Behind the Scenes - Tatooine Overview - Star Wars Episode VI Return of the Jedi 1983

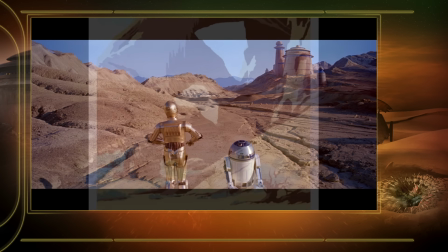be so sure? If I told you half the things I've heard about this Jabba the Hutt, you'd probably short-circuit.
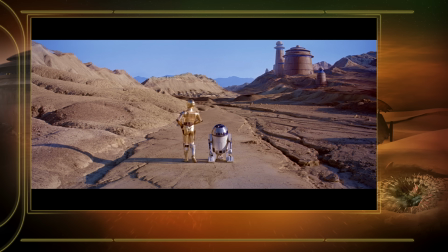Well, for episode 6, for the first time since episode 4, you go back to Tatooine. And now you get a much different view of Tatooine than you saw before in Jabba's palace.
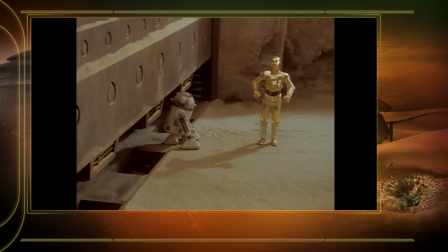The setting being underground made it appear different than Tatooine above ground.
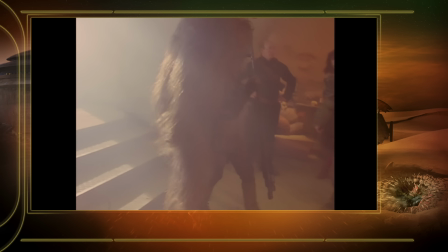When you think about all that was going on under the surface of it, it was so imaginative and a huge scale.
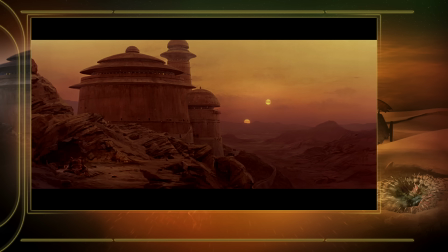There's this sort of creature sitting on this rock, and suddenly the tongue of the creature comes out. It was one of the early shots where George really started treating a lot of the
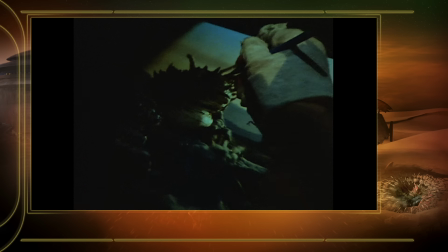environment with creatures that are kind of secondary to the story. That shot could have just been Meanwhile at the castle, but in fact it wasn't.
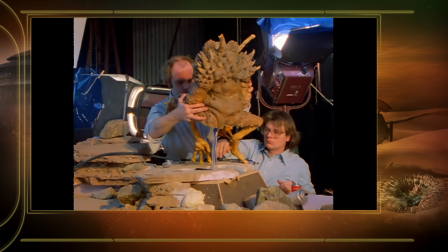He put in this other stuff to make it really interesting and more compelling and add a sense of more reality to it.
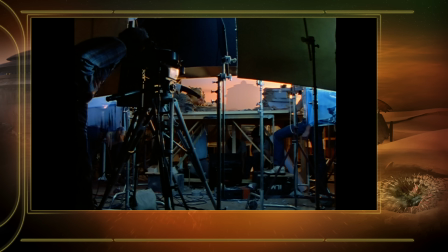And we shot that many, many different times, in many different ways, in many different designs,
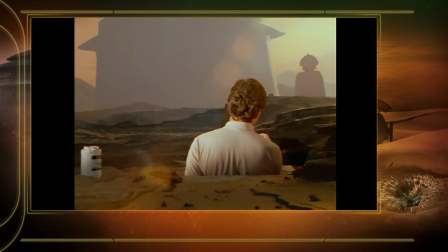till we got something that was the right balance between an establishing shot of the castle, and by the way,
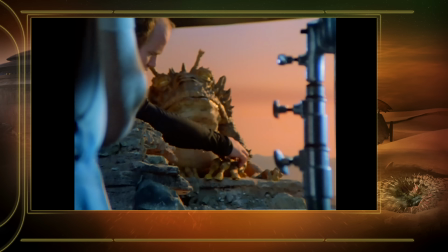here's something going on over here. And Phil Tippett designed that and designed a lot of the other creatures that were also in Jabba's palace.
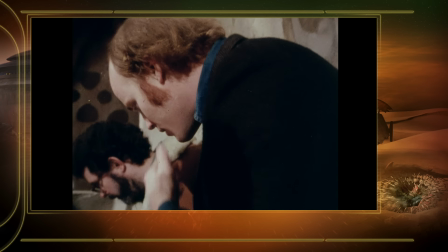Making things move. I mean, what if you cut a hole out of the wall right here? And he went in this way?
One of the great things about George, what he was just like totally inclusive and would meet with us once a week and say, make me a bunch of stuff.
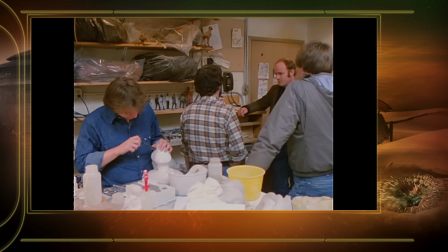And we'll get together and we'll look at it. And we built like these little maquettes out of clay and Sculpey.
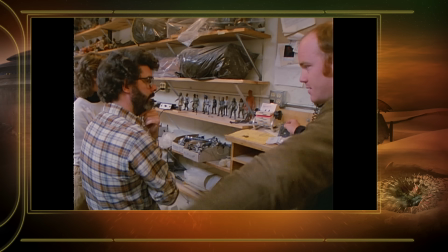And we paint these up and bring them in, and George would look at them. He said, okay, these I like. And he'd look at one and go like, so what's this?
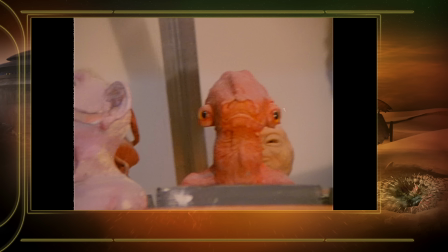And he'd go like, that's a calamari man. And he'd go like, this is Admiral Akbar. Pink. and then so he would start weaving this stuff into the script that they were building. I think there was a couple of things that didn't make it into the final cut that were just like, there was some creature that was made out of light.
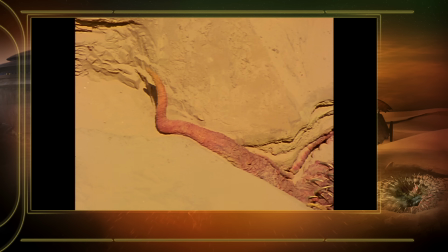That didn't make it, but pretty much everything else did. And the skiff sequence, when they're on the surface of Tatooine,
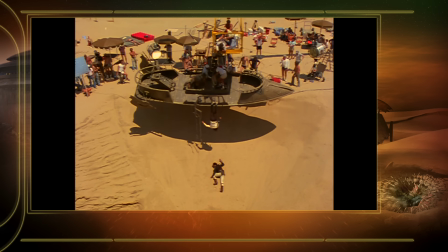and the big creature that's sort of in the sinkhole was a pretty elaborate thing.
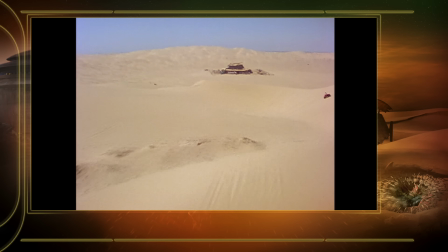It was shot in Yuma, Arizona. You know, it was an intense shoot.
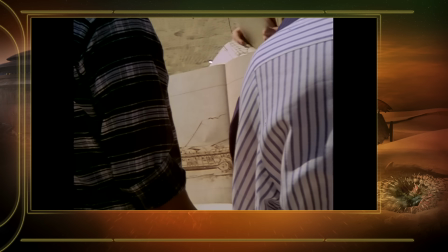The barge was built on this big platform that was maybe 30 or 40 feet above the desert floor.
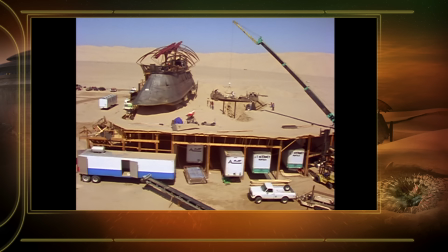So it was elevated so they could build the Sarlacc pit down and then have the barge up above that.
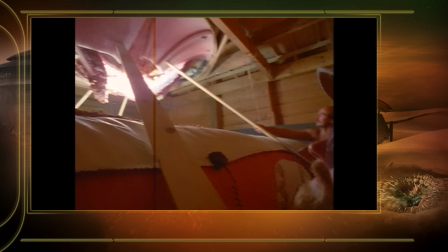So there was a great deal of room beneath the dance floor. And so all of the horrible things that live out there and don't generally bother you, we had to be like really careful. Every time we like lifted a box, we'd do it with a stick to see if there was a rattlesnake or a scorpion or a tarantula.
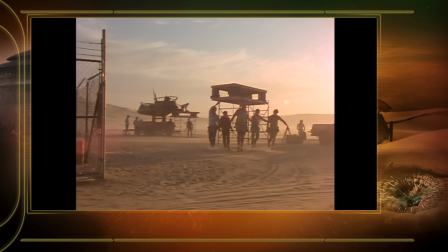The dirt that was on the ground was kicked up this dust. The costumes were like sponges of human sweat.
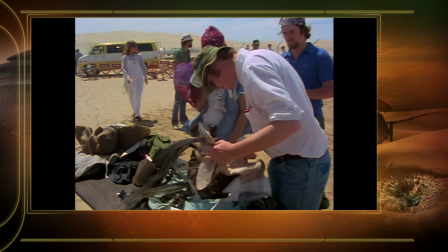So once we wrapped, it was just like, you know, preparing for the next day. And by the time we got home, it was just,
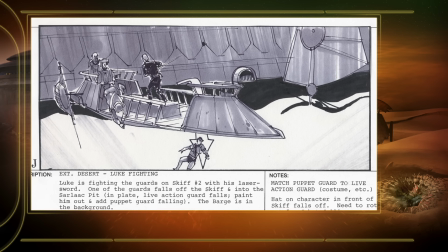you know, George prepares and prepares and prepares. So everything is boarded and figured out.
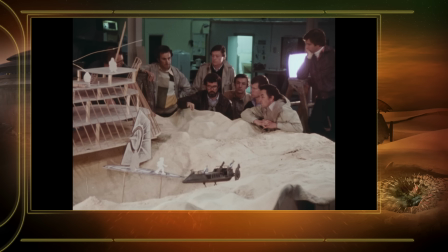And I mean, the great thing with George was going into this stuff, you knew what you were doing and how you were going to do it. So when we saw the movie, that was the movie we shot.
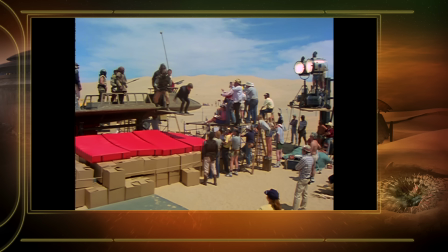You know, when I first saw Return of the Jedi, I had an entirely different impression of what Tatooine was like.
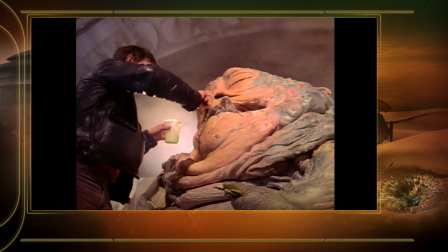It's just a bizarre, freaky place that is like your worst nightmare. It's something that was a real surprise to me when I saw it. I didn't know that all that stuff was actually going to be in the film, played that way.
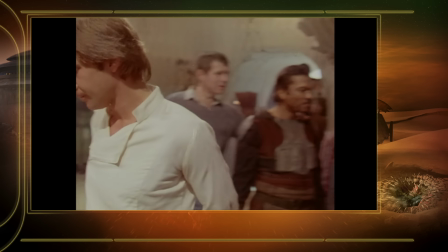It made me never want to really visit Tatooine at all, if it actually existed.